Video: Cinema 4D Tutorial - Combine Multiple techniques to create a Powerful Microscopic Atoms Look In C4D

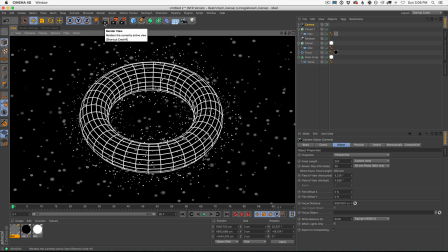It's a little blurry. What happened? Well, almost everything in this scene is fitting within the focus range, right? And also this 0.5 number is not blurry enough.
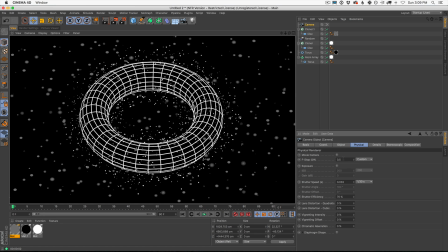Now, we could solve this, we could have solved this originally by making our object smaller. That would actually help, right? If we make the object smaller, the plane will be smaller, our focus plane will be smaller, but how do you fix it now that everything's all set up? Well, you just type lower numbers in. Let's do 0.1 instead of 0.5.
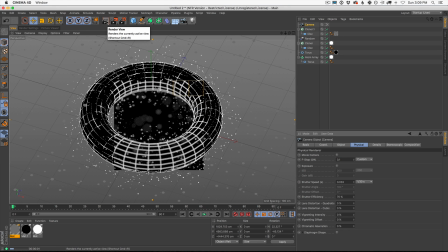Now let's do a render. Okay, now we're getting somewhere.
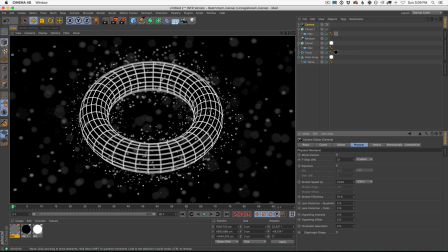Okay, now we have a lot more blurriness between the back and the front, and then we have this one sharp little line, but can we go lower than 0.1? We can. 0.05. How's that? That's double the amount, right?
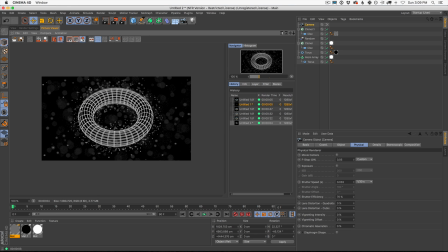I rendered to the picture viewer there by accident, but that's okay. We got this going on. We got a ton of blurriness.
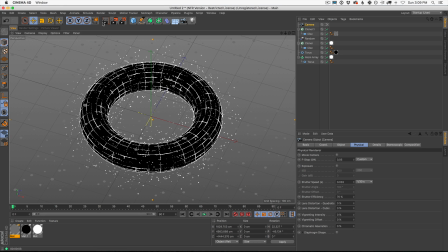We got our edges, and we're looking closer, but we're still missing one key part of this look, and that's the chromatic aberration.
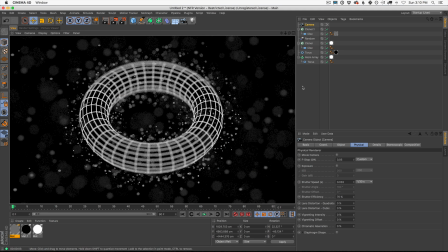And chromatic aberration is the imperfections of lenses kind of make light bend in different ways, right? Or glass in general sometimes makes light bend in different ways. If you think of a prism,
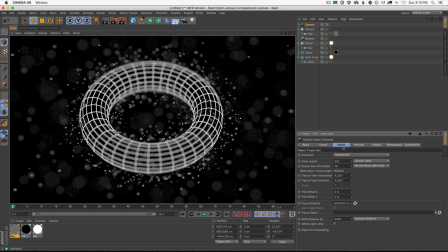the colors that are coming through the glass are going to hit the chip or the film at different points and really give it this just black and white image. It's going to actually refract and bend light in a way that will mess up the colors.
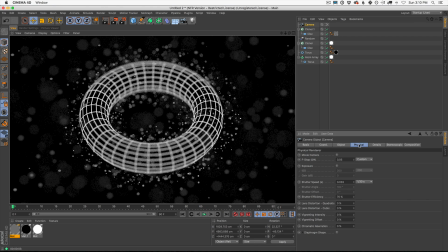And we can actually emulate this directly in the physical render by going into our physical here and going to chromatic aberration and turning it up. Now, I want you guys to experiment with this stuff too. This lens distortion, vignetting, all this stuff is built in.
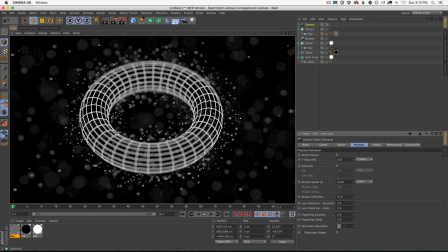It's really fun. You could also do this in post, but I do like playing with it in cinema as well. So I'm just going to turn it up to 100.
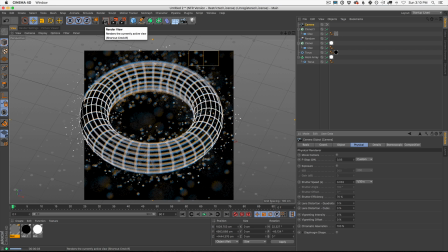Let's go. Let's see what this looks like. Now, that is the look that you may have seen in the original render, this kind of rainbow look.
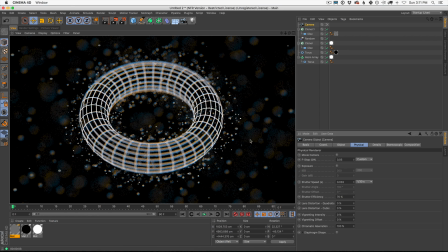We got a little blue here, we got a little amber going on here, and these imperfections will start to add a little bit more life to the scene. You saw how simple the setup is, but these little imperfections are going to, make it a little bit more rich and kind of pop off the page, right?
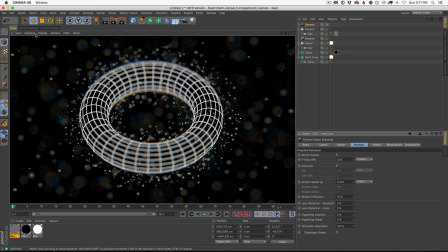So let's set this up for a final render, talk about some render settings,
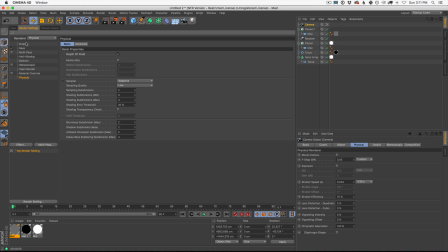fix a couple more things here, and we'll make this a real short one today so you could go off and start to experiment with this stuff,
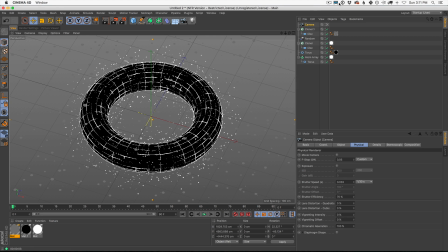because you saw how simple it is, how we could pull a couple simple elements here in through Cinema and start learning about depth of field, some textures, some luminance, and we didn't even use lighting. We didn't do anything. It's all luminant textures and some depth of field.
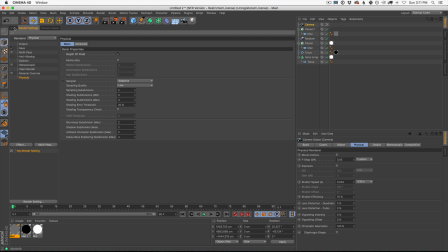We get some really unique looks. So first of all, we need to make this square. Let's go to our output.
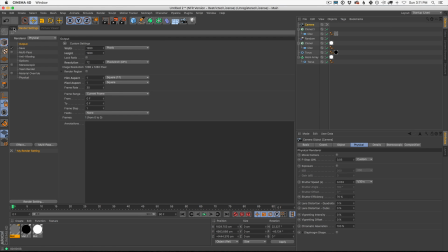I'm going to make this 1280 by 1280. That's just going to give us that square frame that the original was in.
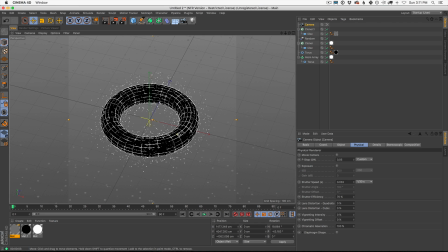Now I'm going to reframe it. Remember, if we reframe it, that we have to refocus it, because now look, it's out of focus.
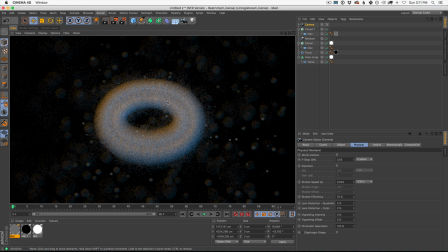And that's interesting looking actually, but we have to refocus it. So let's go to our camera.
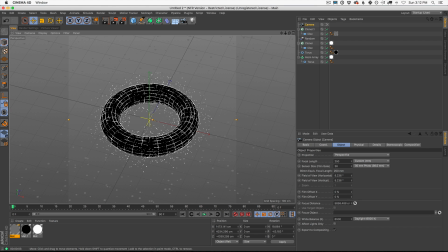Let's go to our object and click, click, boom. There we go. Back to focus. Looking good. We could even tilt the camera a little bit, give it a little bit more unique perspective.
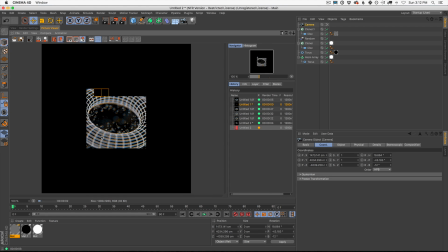Let's render this into the picture viewer and give us a little bit of a view. That's looking good. Okay, so let's address these other kind of blurry elements that are floating around here.
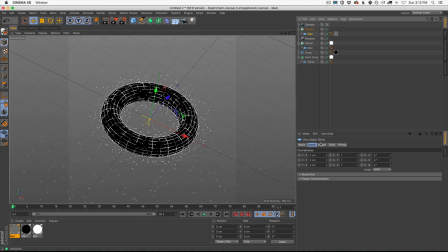I think we could add more of them, and maybe even larger, right? So let's go to this disk and let's turn it to 4 or 5. Let's go 5 maybe. And they're also all pointed in the same direction, right? We can actually go in here to our random effector and say, I want you to affect rotation as well, right?
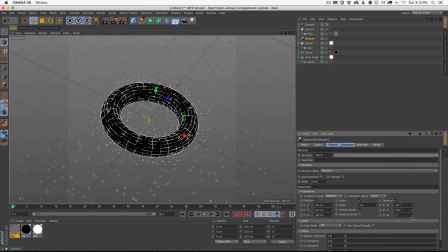It's bugging me that they're all kind of facing the same way. So if we hit random, you're going to see it's going to affect the small ones, but also the large pieces. They're kind of flinging around there. Now we get little edges. And I also want more of these. So I could just come up here and say 16 by 16 by 16. That'll add a ton more.